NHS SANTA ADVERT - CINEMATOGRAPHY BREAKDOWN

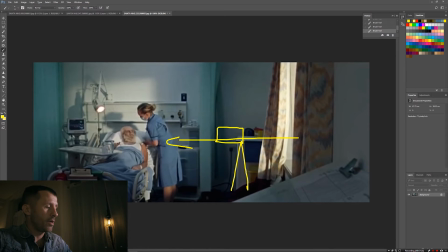243s
I mean, if you look at that frame
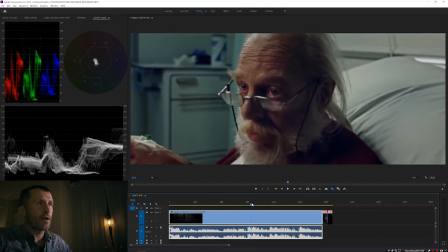248s
there, as opposed to that frame's much more interesting, more depth,
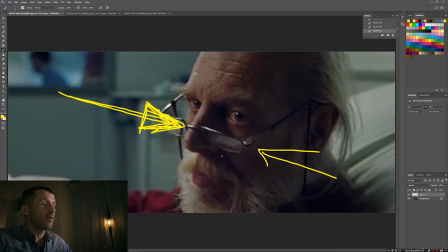259s
because the light is coming from the opposite side of the camera. Old Santa Claus, it only appears to be about 50, I would say.
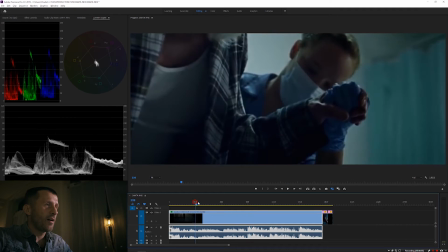267s
It's quite young, quite a young Santa. Yeah, this shot I really, really like.
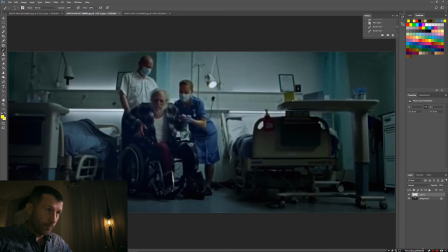275s
In terms of the lighting, you got a couple of tubes, a couple more, one there, just adding some spill onto that back wall. And I would guess that they've got another top light out of the frame here,
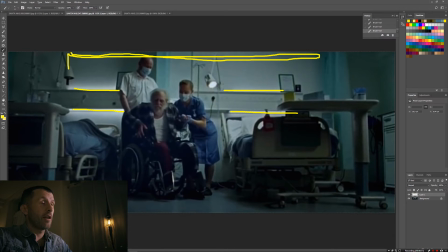292s
which is skirted off all the way around it so that the light doesn't spill onto that back wall to make that back wall really, really bright. You don't want that, but that's just adding some light onto their head there, top of the heads. And then this practical light here is turned on, which is
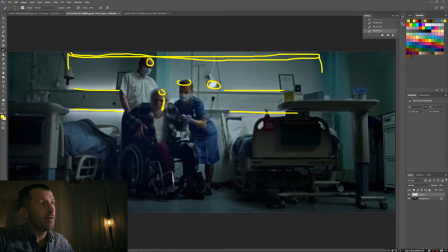311s
lightening up this side of his face here, and then this practical is not on. So you've got more shadow here because it's quite a wide shot, so I don't see how they could have had any. They might have negative fill on this side out of the frame, possibly, but it's quite a wide frame,
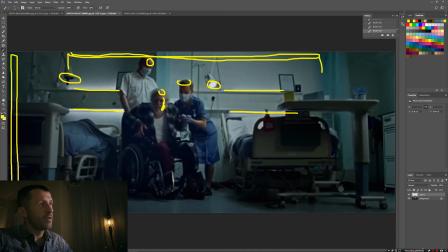329s
so you'd have to get it just off camera to create this dark side of his face there.
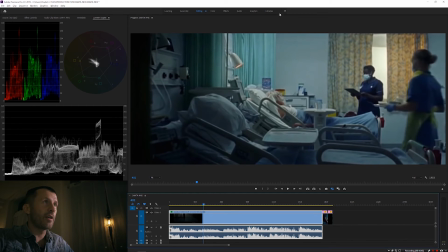336s
That's again nice frame there. They've probably, if we just export that out as well.
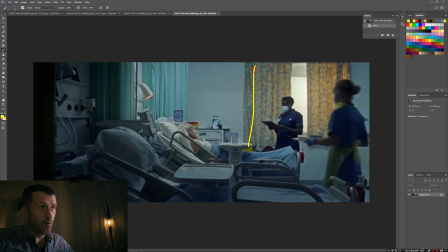344s
So this one, yeah, you've got this window which is being lit up from outside. I would say that they've diffused that window off because you don't want to see what's on the outside of it, so it's just like one big diffusion. And then you've got the curtains over there to control where the light's spilling, but over here really, really dark,
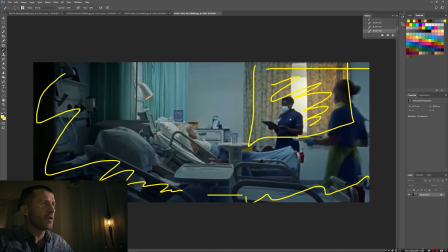368s
or kind of all dark around here. It might have been pulled down in post. Just really focuses your eye where you want to look, which is right there. Very, very nice frame. The thing with talking about all this kind of stuff is as well, it might look like this is really easy to do,
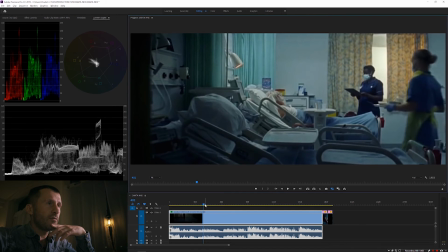387s
but this is really, really hard to do. The projects I shoot where it's pretty much no crew, it's a struggle.
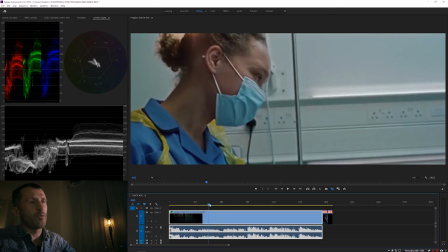398s
Even when I've got all the time in the world, God knows what it must be like when this is a big budget ad,
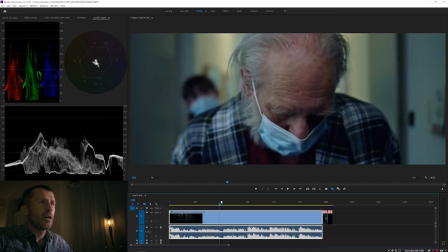404s
the time pressure, the budget pressure and everything else. To get these shots looking right really takes some absolute skill.
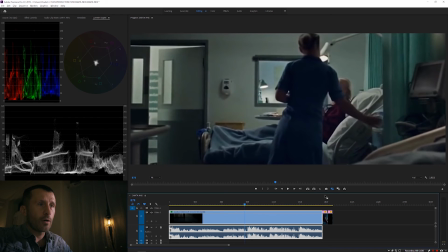414s
Again, always shooting another one. Let's export this.
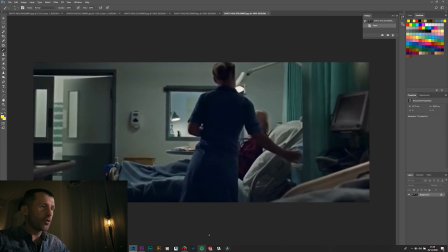419s
We're generally always shooting, camera is always shooting into shadow. So light is coming toward camera. But your talent, your actors and stuff, are being lit on the opposite side to the camera,
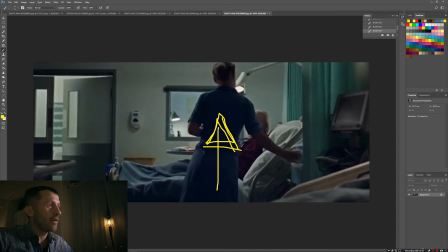437s
which just creates this depth because you've got like light coming in here, and then it's slightly darker there, light coming in through this window, but then she's much darker, nice bit of light there, darker, just creates an interesting image.
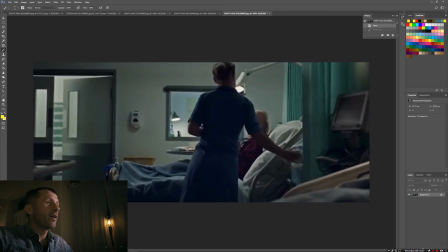454s
Whereas if this was all, if I just undo all of that, if this was lit the opposite way, you can imagine her dress is like really lit up. This is all really lit up, which means that wall's all really lit up. Everything's just lit. It basically would look flat and shit, basically.
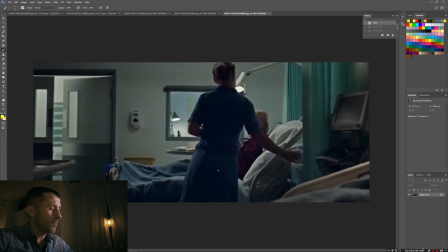473s
But yeah, this is hard to do. It's hard to do well.
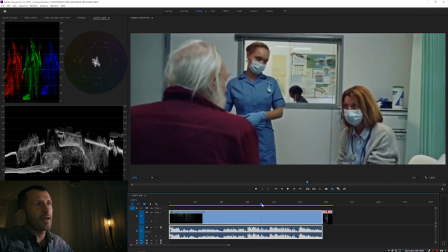478s
Then this one, again, they break the rules,
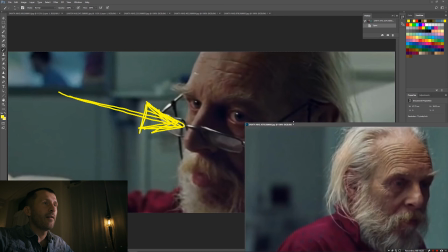485s
because on this frame, and then this one here, and I'll show you what I mean.